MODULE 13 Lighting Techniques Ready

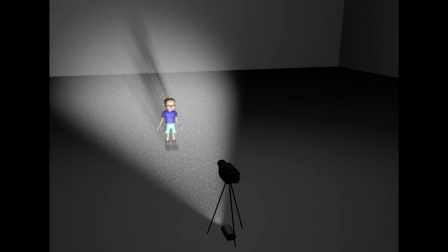8:34 Placing the key light below and pointing upwards, the subject lights the chin and the underside of the nose. It casts shadow upward, that is in the opposite direction of what we are habituated to see.
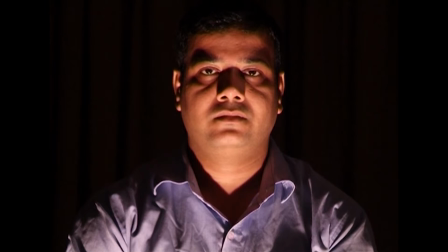8:48 The strange look of such shadow pattern makes the viewer feel unsettled.
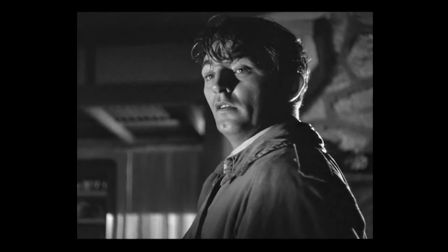8:55 Low-angle key lights are usually used in horror or comedy scenes to provide a dramatic effect. Placing the key light at a higher elevation above the subject's head and
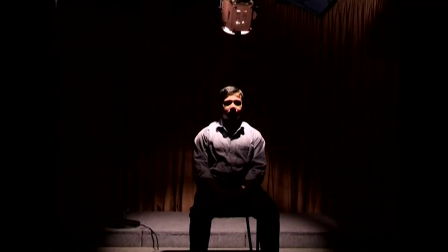9:06 pointing down towards the subject creates a deep shadow in their eye sockets,
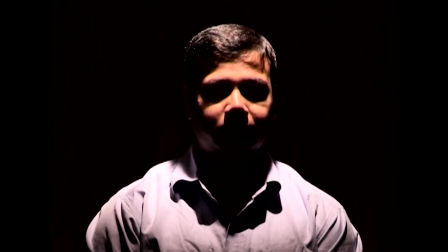9:11 produce more prominent cheekbones and long nose shadow. Placement of the key light at a higher elevation usually produces an undesirable look. But to make the subject look sinister for some reason, one may apply this technique.
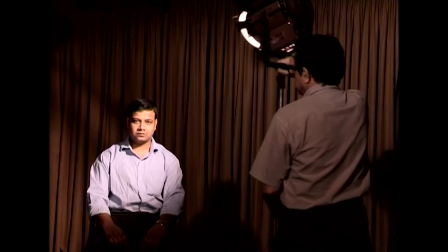9:32 Shifting the key lights towards the camera flattens the dimensions of the subject. On the other hand, moving the key light away from the camera enhances the feature.
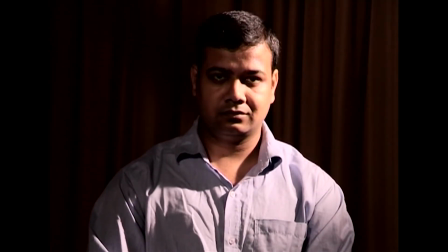9:42 The features reveals maximum when the key light is placed at a 90-degree angle, that is at right angle to the subject. Comparatively, the features of an Aryan face is sharper than a Mongolian face. Now, to modify the features of these Aryan faces, a camera person may place the key light more frontal towards the camera and thereby subdue the sharpness of the face.
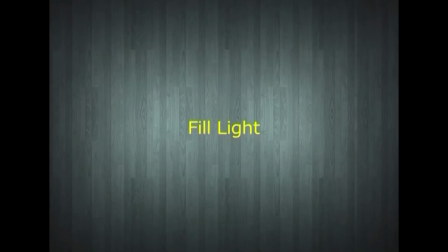10:09 Fill light is a secondary light.
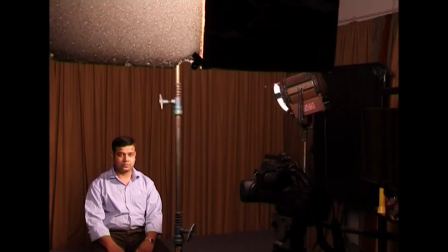10:14 The purpose of the fill light is to fill the shadow created by the key light and thereby reduce the contrast. Remember, at no point of time, fill light should be completely remove the shadow that was created by the key light. Further, the brightness of fill light should not be stronger than the key light. In nature, the entire sky in front acts as a big reflector which bounces the sunlight and produces an ideal soft fill light. The quality of fill light is essentially a soft light and should not cast any noticeable shadow. To get soft light with artificial light,
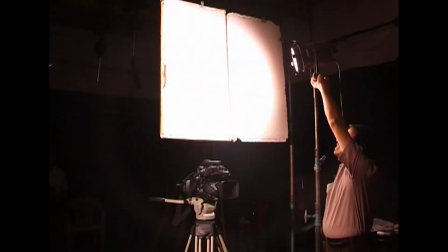10:57 one may bounce the hard light from a white bounce board or from a white satin cloth. Alternatively, one can also pass the hard light through a diffuser screen like a gateway tracing paper. Most book recommends the placement of fill light on the opposite side of the key light.
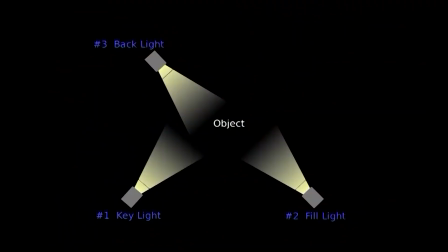11:21 But by placing the fill light opposite to the key light often casts a shadow of its own. Placing the fill light on the same axis of the camera, little above the lens height, hides the shadow of the fill light behind the subject itself and provides an ideal placement condition. One can also easily dispense with the problem of double shadow. Backlight provides the definition and creates a subtle highlights around the subject's outline. The purpose of backlight is to separate the subject from the background. Separating the subject from the background provides a three-dimensional look which is otherwise being lost while capturing with a camera having a single taking lens. The backlight is ideally placed behind the subject in the same axis
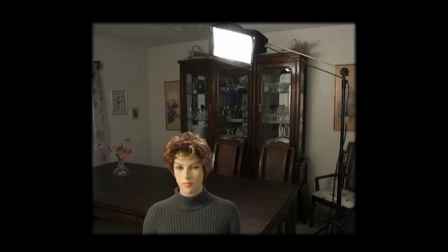12:21 of the camera at an vertical angle of 45 degrees above the subject. While shooting in location, one may find difficulties in placing the backlight right at the back of the subject as the light stand might be visible in the frame.